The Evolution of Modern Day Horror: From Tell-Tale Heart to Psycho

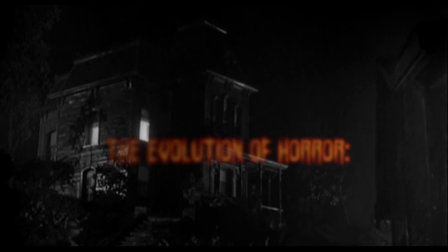The evolution of horror, from The Telltale Heart to Psycho.
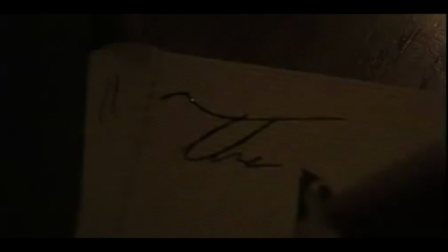There has been many changes from Gothic literature all the way to modern day horror films.
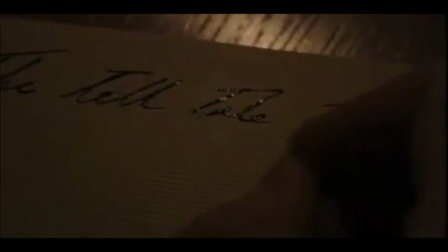In Gothic literature, the main scare factor was the ghost and the ghouls, the Draculas and the Frankensteins.
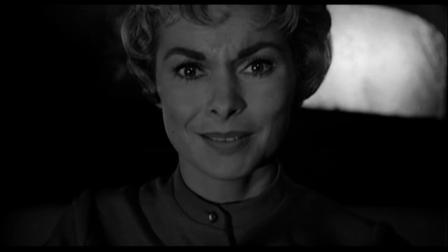However, times have changed, and the main scare factor today is what hits us psychologically.
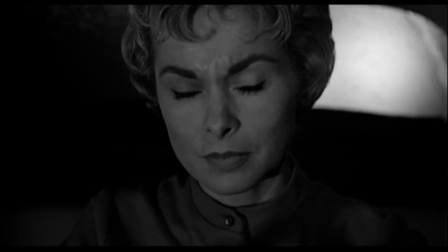It's all in the head. The brain shows us what our true fears are, and we see it face to face in modern horror films.
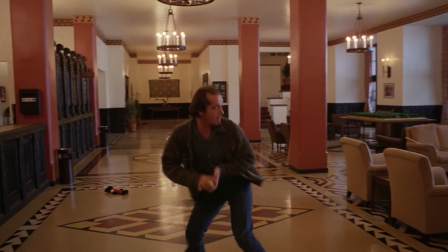Gothic literature has evolved drastically to what is now known as modern day horror.
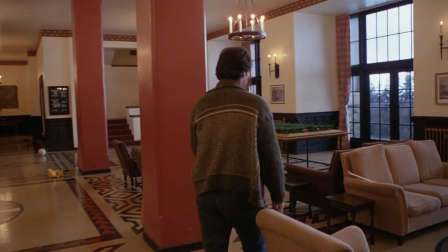Gothic literature has also influenced the making of horror films, and this can be shown through Gothic conventions.
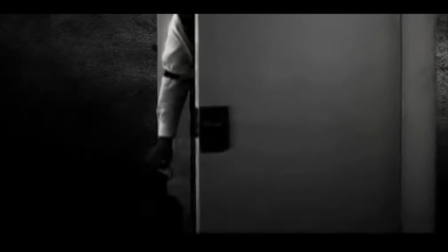Murder is a main factor in modern day horror movies. It all dates back to Gothic literature.
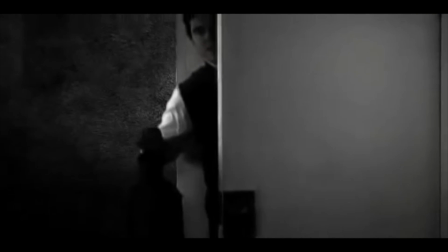Murder has always played a big part in the main plot. The one and only murder scene in The Telltale Heart is not a very modern way of killing someone.
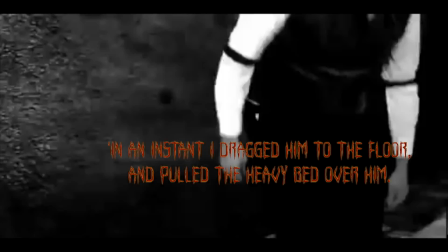In the text, it is described that the narrator had pulled the bed on top of the old man.
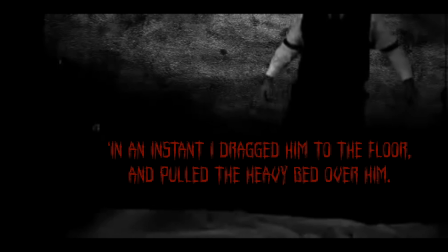The use of a panning shot has an effect on the audience as we can finally see that the old man is killed.
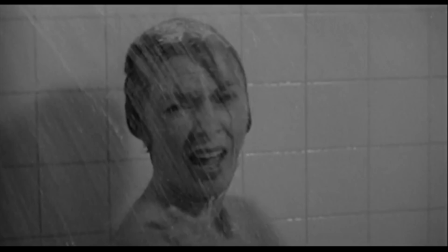The famous murder scene from Psycho is when the protagonist, Marion Crane, is in the shower and she dies from ferocious stabbings.
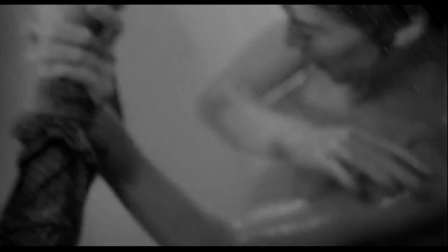In this scene, there is a very high-pitched, non-diegetic sound that complements the continual stabbings.
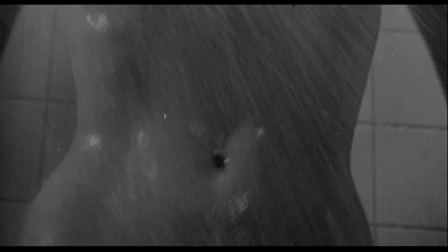This plays a major effect on the audience as it places fear into the
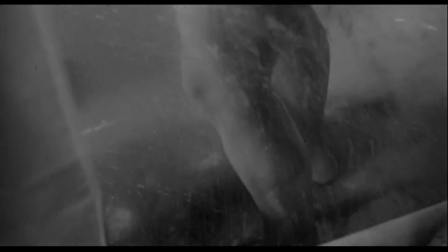audience's mind that this can happen anytime you shower due to the very repetitive sound.
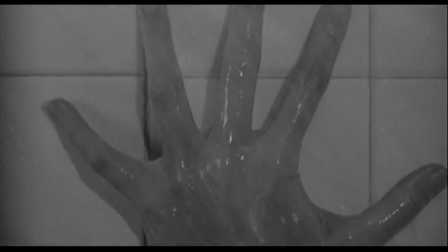This shows that the murder scenes were already evolving as they added in more diverse sounds,
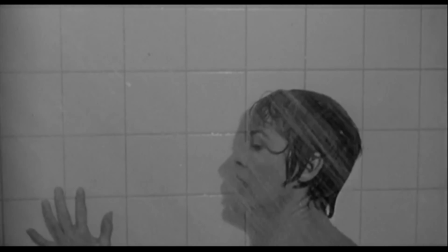and it was much more gruesome as there were stab wounds and blood flowing in the shower.
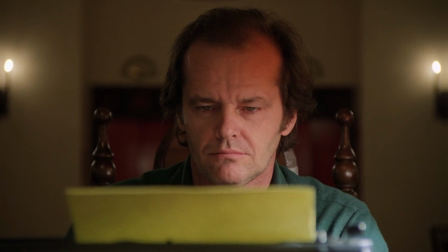Throughout the times of Gothic literature, there was not a lot of murder scenes, and if so, they weren't very gruesome with blood and gore.
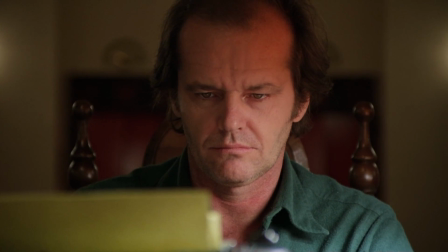However, times have changed and Gothic literature has evolved to
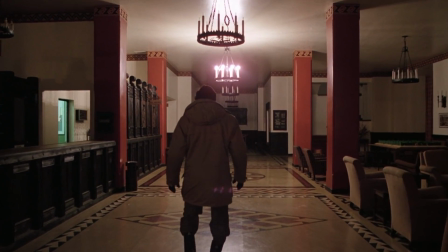plenty of murder scenes that have plenty of blood and they are much more gruesome.
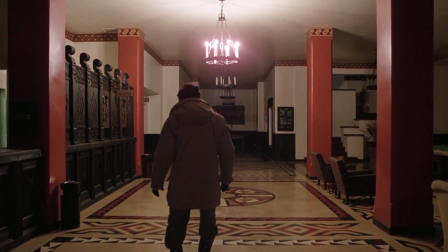This can be shown in the 1980s film The Shining, when the antagonist, Jack Torrance, is going to kill the man, Dick.
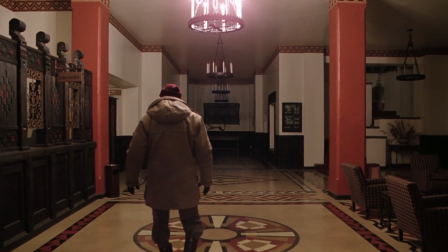There is a close-up on the axe blow which lands straight into the man's heart.
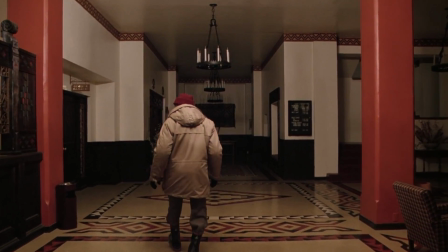The effect of a close-up on the murder shows the audience how much it hurts to feel an axe blow right into the heart,
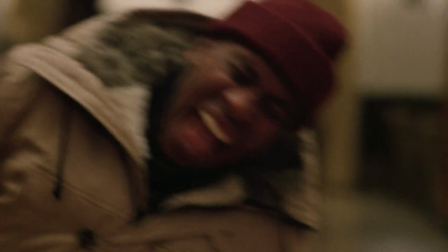making the audience feel sorry for Dick.
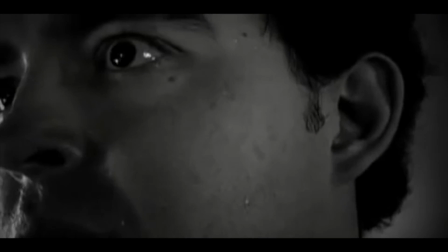The infamous madman was always in Gothic literature. It was always the crazy one that no one would expect.
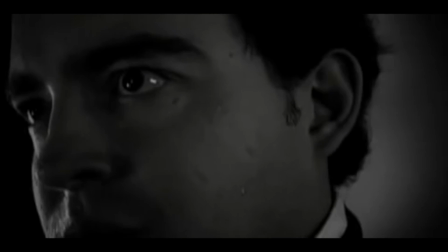In A Telltale Heart, the madman was insane because he hated the older man's vulture eye, and that was the only reason he wanted him dead. The use of a monologue shows the audience he was crazy and psychotic.
Strange noises, this excited me to uncontrollable terror.
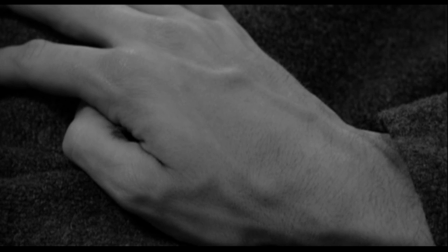The psychotic madman in Psycho is Norman Bates.
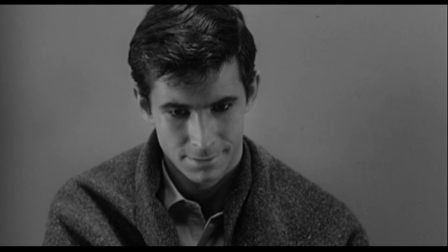From Gothic literature to Psycho, he has already evolved as the madman is crazy due to his psychological mindset that turns him into his own mother.
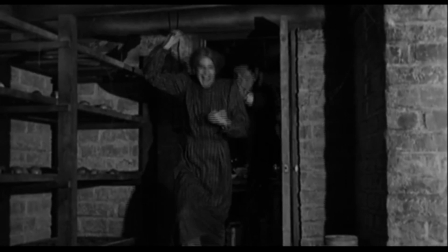The use of a body shot shows that he is covered head to toe in a woman's outfit.
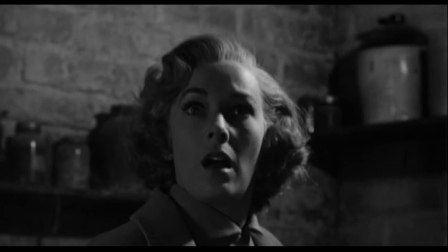This has an effect on the audience as they know that he is fully crazy.
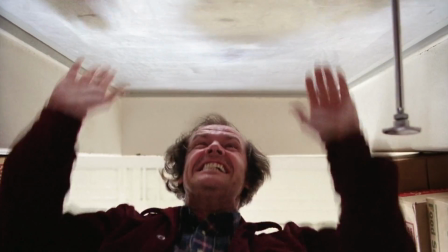The madman in Gothic literature has definitely evolved to modern day horror.
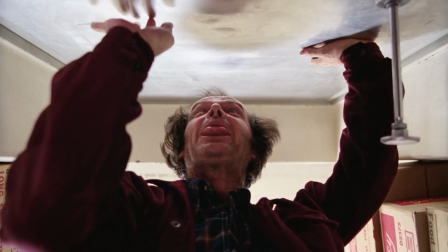From someone who wanted to kill a man due to his eye, to in The Shining where a father wants to kill his whole family.
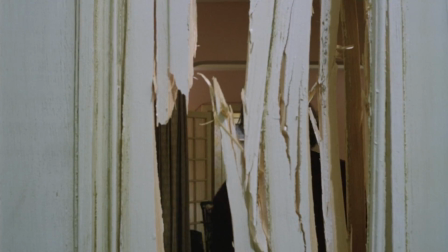The very famous Here's Johnny!
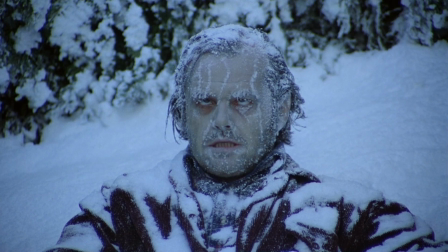Scene has a close-up on Jack's face as we can see how mentally crazy and deranged he is. This affects the audience as we feel feared against Jack.
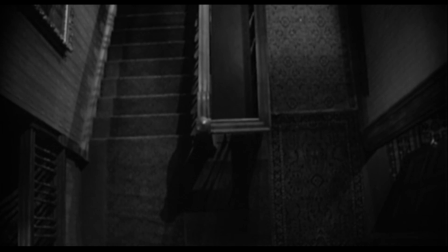In conclusion, Gothic literature has drastically changed over time and has now formed and influenced modern horror films through the use of Gothic conventions and literary techniques.